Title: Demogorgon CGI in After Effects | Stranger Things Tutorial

So by right clicking in the timeline, I'll just go new and I'll do a new light. And then I'm just going to choose the color.
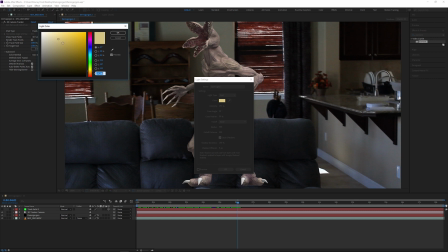5:17 You can choose kind of a similar color to what the lights are in the scene. So if you have a blue light, choose like a light blue color and so on.
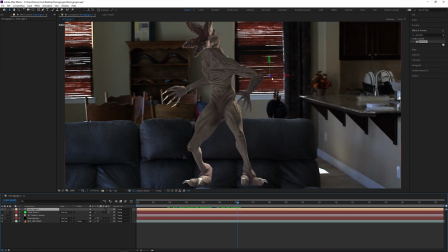5:25 I'm just going to do a point light and I'm going to click OK. And then I'm just going to drag the light around with the X, Y, and Z values. That way I can get it looking the way I want. So in this situation, I have a big glass door to the left of the camera. So I'm going to drag my light that way. And I'm also drag it a little behind the Demogorgon. That way it adds a little bit of a hair light or an edge light to it. And then I'm going to create a new light and I'm going to do a point light. the same color as before,
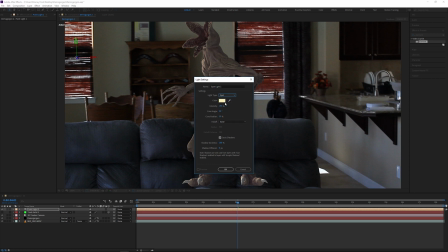5:52 and I'm gonna bring it back towards the camera quite significantly, and then I can adjust the angle at which it's pointing.
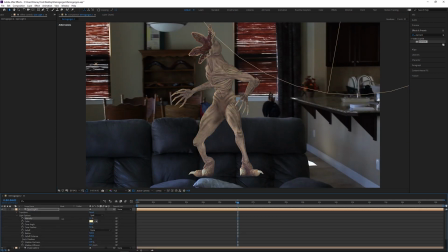5:58 One thing I do need to do as well is go into the properties and just adjust the brightness or the intensity here. That way it just is a little more realistic and it's not so bright. And actually I decided to change it to a blue light because the couches seem a little blue.
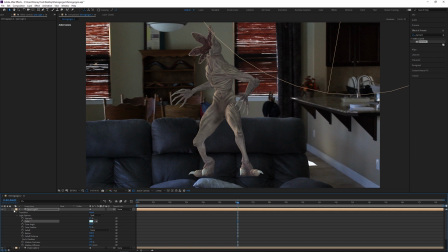6:12 So I'm gonna add a fill light, which is a little blue. That way it kind of fits a little bit more realistically into the scene.
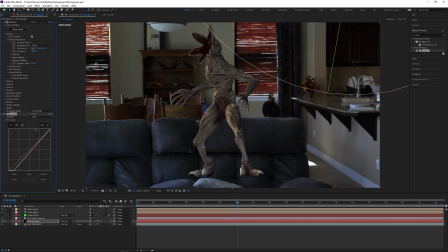6:18 Next, I'm gonna grab some curves. I'm going to adjust the brights and the darks on the Demogorgon just to kind of add a bit of contrast to it, make it a little bit more part of the scene. Keep in mind, I'm not going to color grade the whole Demogorgon here. I'm just trying to make it look a little bit more part of the scene.
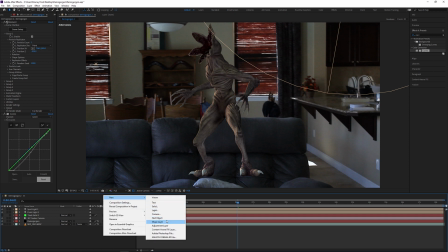6:33 I'll add the stylistic touches a little later. And then I'm going to create a new adjustment layer just by right-clicking, click new and do adjustment layer.
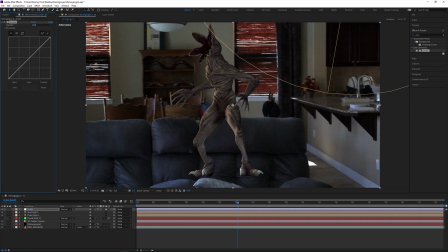6:41 And I'm just going to drag a copy of the curves effect onto that adjustment layer.
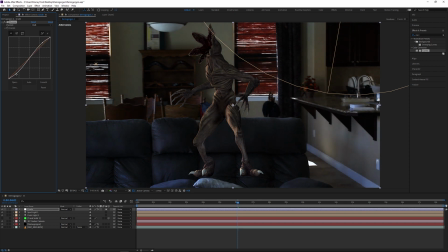6:46 Now I'm going to adjust the whole scene, bring down the darks and bring up the shadows, and bring up the highlights a little bit, and then add a little bit of a stylistic touch to it as well, just to kind of make it look the way I want it to look. And once I'm satisfied with the lighting, I'm going to duplicate my background layer with the regular footage here, and I'm going to drag it above the Demogorgon layer.
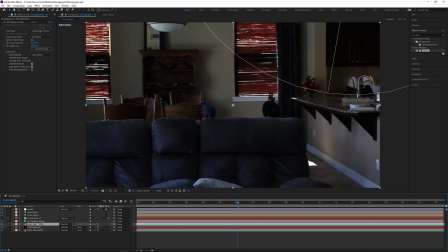7:05 And already you can see that the Demogorgon disappears. That's okay, that's normal.
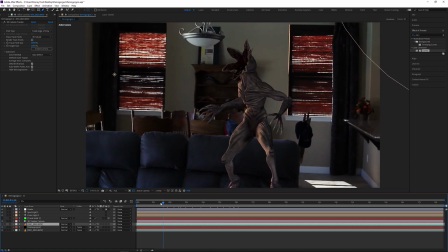7:10 I'm going to have to mask out the couch so that it's on top of the Demogorgon and it looks like it's actually part of the scene.
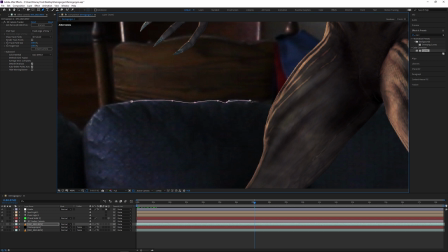7:16 And I don't know why I do this to myself. A bunch of masking and rotoscoping, but basically draw the shape around the couch,
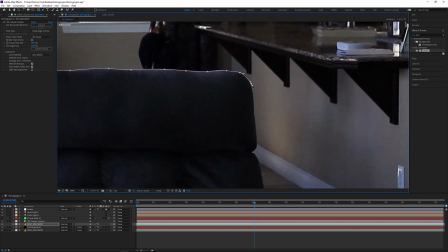7:21 and then I would essentially keyframe it or do rotoscoping for the next 13 seconds of video footage.
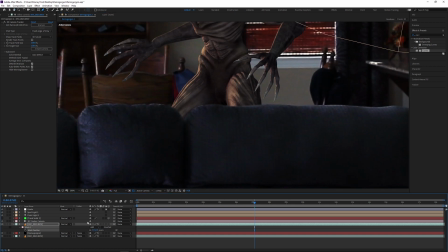7:27 But one nice little trick you can do is under the tracker with your mask selected on the layer,
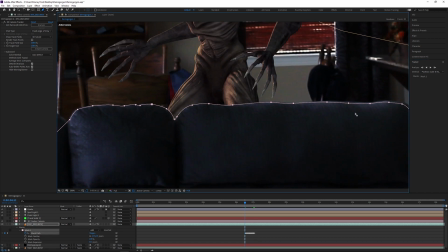7:32 you can actually track forward one frame, or you can track until it stops or until you stop it.
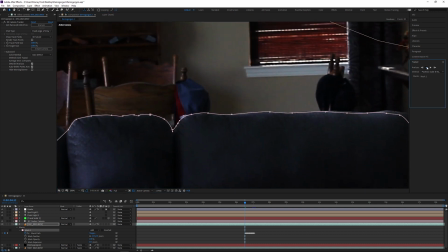7:37 That way it'll save some rotoscoping time. But keep in mind that if it goes off, if the mask gets lost, you need to stop it immediately.
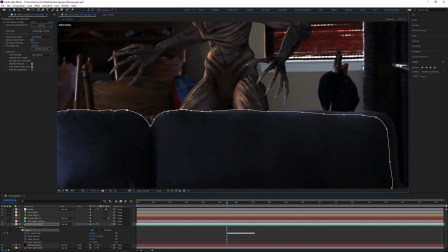7:44 Otherwise you're gonna have to adjust the mask every single frame, and that can get a little frustrating.
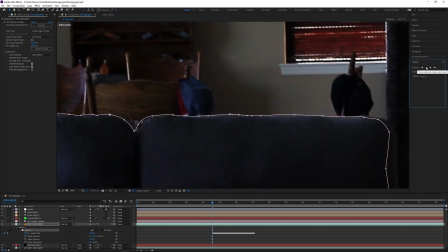7:50 So as soon as you see the mask kind of straying away from where it should be, stop it, fix it, and then keep moving forward after that.
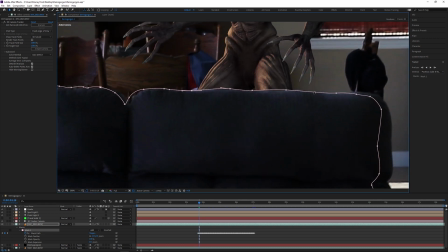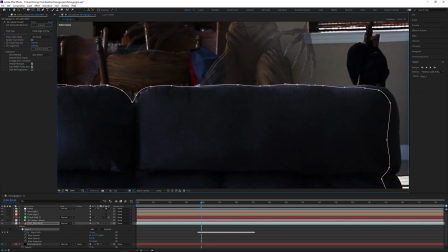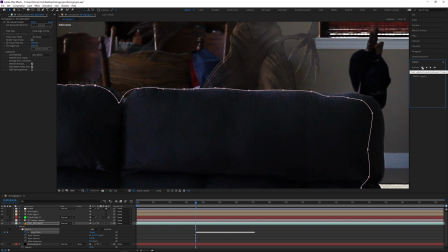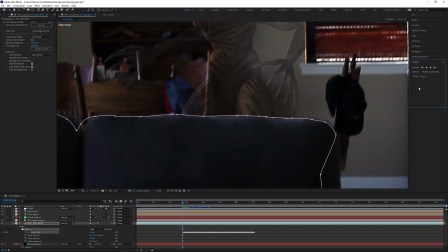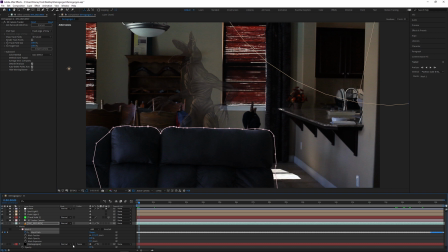8:19 And then once I finish that masking, you can see that the Demogorgon is now behind the couch.
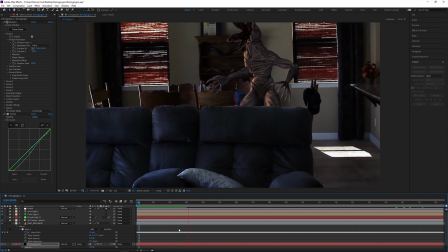8:25 It looks a lot more realistic, feels like it's part of the scene. And to be honest, it definitely looks a lot more realistic now that it is actually behind something in the scene.
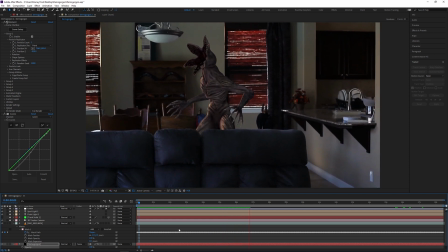8:34 It feels like it's part of it.
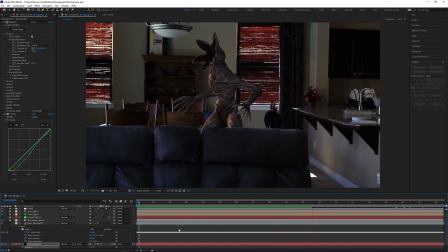8:35 Whereas if I had it maybe just in a scene and wasn't behind something that was actually shot in the video footage, that wouldn't look as realistic.
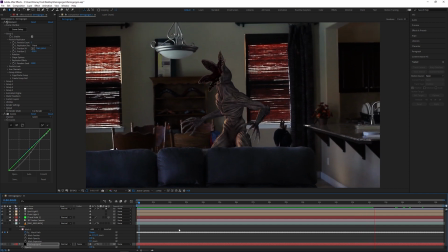8:43 It might look realistic, it just depends on how you blend it and everything. But obviously, if you have something that is added through CG in After Effects,
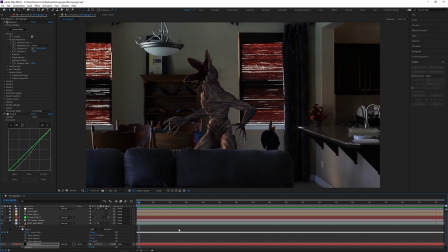8:51 putting it behind objects definitely makes it look more realistic and part of the scene.
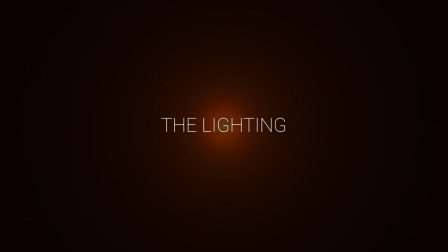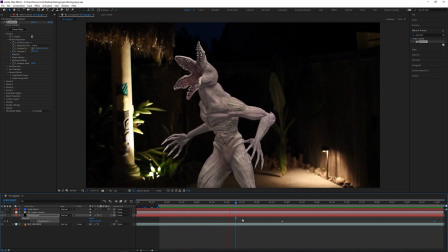9:03 Now I'm just gonna jump back to this other shot because I feel like the lighting is a little different and I think there's some things you can learn from here.
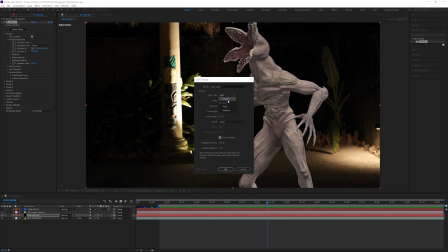9:10 So I'm gonna right click, click new, I'm gonna do a light, and I'm going to do a point light, same color as before, kind of a light orange.
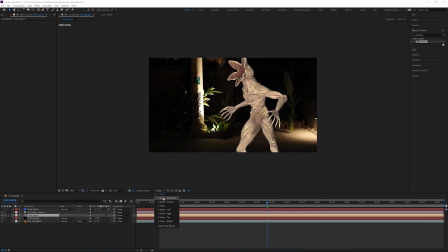9:16 And I'm going to do two views, that way I can see the lights kind of move around the scene.
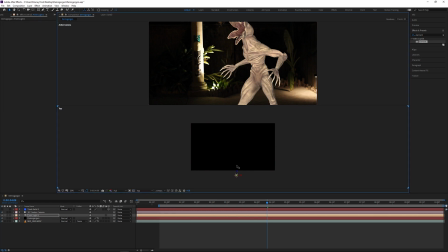9:22 And this can definitely be a little handy, especially if you're doing CG or 3D scenes in After Effects.
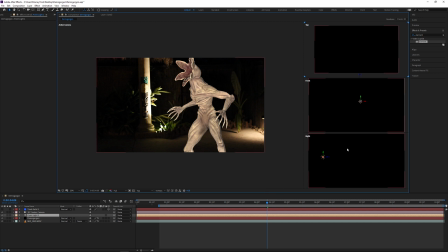9:28 And I'm actually gonna go here, I'm gonna do four views, that way I can see different angles and kind of move the light the way I want it to.
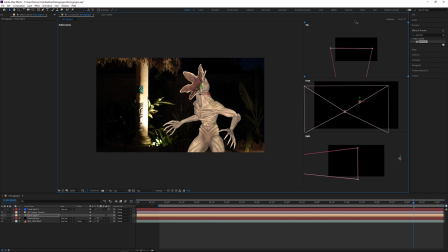9:34 So with this light selected, I wanna drag it behind the Demogorgon to where that light is near the pillar,
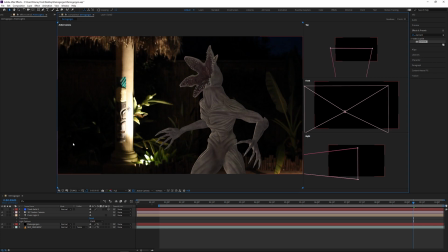9:39 because I want it to look like that light is spilling onto the Demogorgon from the back. Once I've done that, I can duplicate that light and I can drag it to the other side to kind of emulate that edge light from the other light on the right side of the camera.
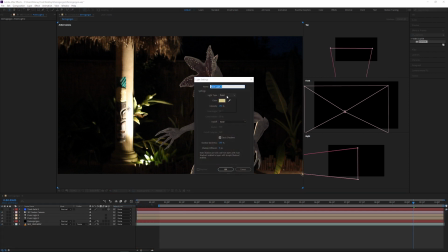9:52 And then I'm going to create a new light. I'm going to do spotlight, and I'm going to keep it the same color because there's a lot of yellow lights in this scene.
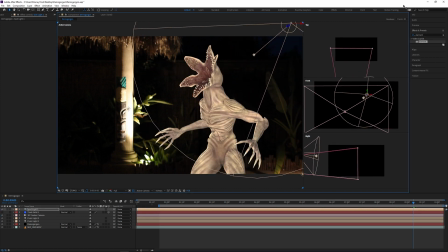9:59 And once I've clicked OK, I'm going to drag it closer towards the camera, and you can see the light move in those other windows as well.
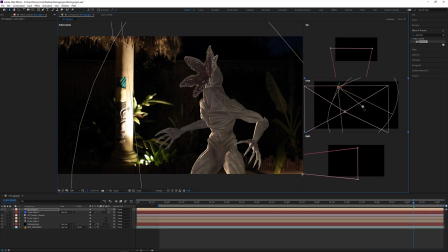10:05 So that kind of gives you kind of a separate pair of eyes to show you where that light is actually going.
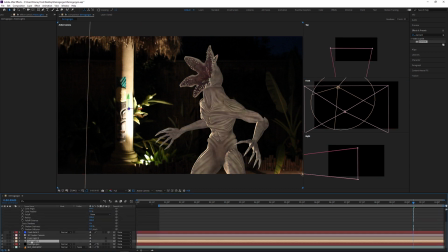10:10 So once I've adjusted the position and the angle at which I want it to point, I'm going to also adjust the intensity,
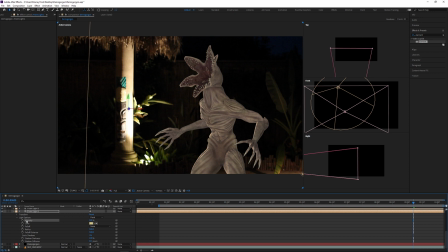10:16 because obviously I don't want this Demogorgon to be too bright and distracting. And then I also want to change the light.
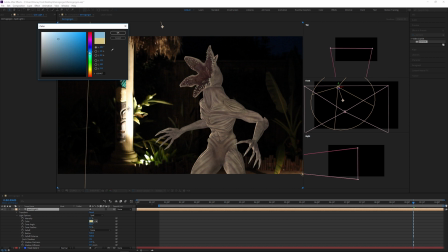10:22 I feel like that I want it to have a little bit more of a blue cast to it, because there's a lot of blue and and darkness in this scene, and I feel like there's a bit of a moon that can cast a blue type of feel onto the scene.
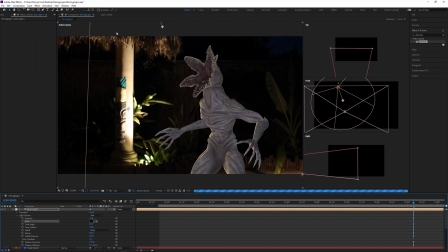10:35 So with the fill light, I'm going to just make it a dark blue color and adjust the intensity to where I feel like it'll match.
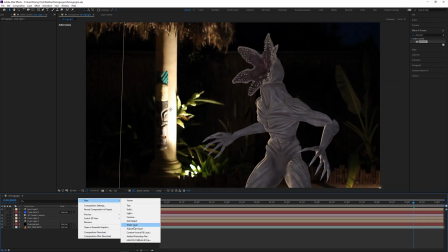10:42 Now, one thing you also need to keep in mind is you can use curves to kind of adjust this a little bit as well.
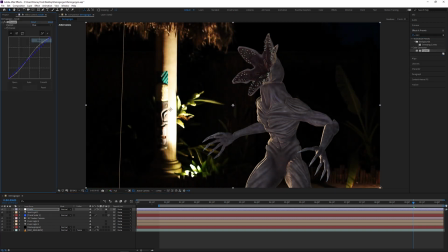10:47 So you can take down the shadows, bring up the highlights if you want to, but I'm going to make it pretty dark since the scene is dark.
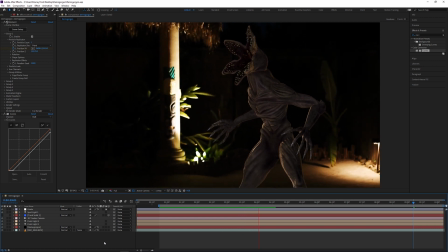10:53 This is just going to help me blend the Demogorgon into the scene a lot more. And it just feels like it's more part of the scene, especially if it's a dark setting.
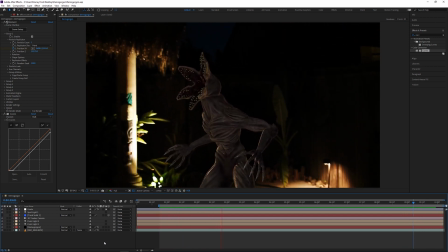11:01 I feel like it matches the scene a lot. And so you can see I'm pretty satisfied with the whole lighting of this Demogorgon, but the tracking isn't 100%.
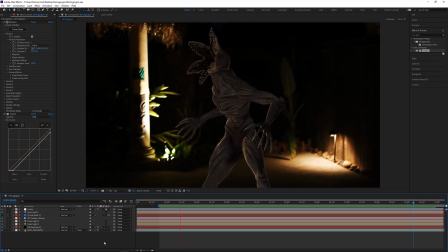11:09 And that just was an unfortunate situation because of the dim lighting, and it probably combined with the shaky camera movement.
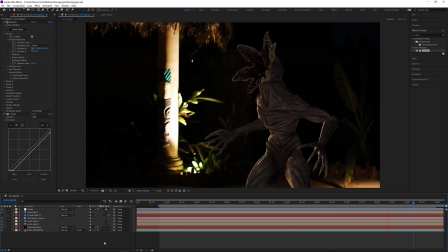11:17 But I kind of did want that camera movement to kind of help sell the effect a lot more. But yeah, there's no character rig at the moment. I didn't want to get into that because, to be honest, I'm still learning a bit of that. So I had a lot of fun creating this project for you guys. A lot of great tips and tricks and just fun stuff in general. So probably one of my most produced tutorials I've done so far, but it did take 3 days. And as much as I enjoyed it, it does take a lot of time to create these videos. So I appreciate any of the support you guys might give. Subscribe, leave a comment, like these beautiful people over here. Really awesome to have some encouragement and just show some support like that. I have a shop down in the description. Go ahead and check it out. You can download some presets for your videos, visual effects, projects, things like that. Just a great way to support the work that I do, because I do this full time. This is my full time job. But yeah, until next time, remember, keep smiling, keep shooting.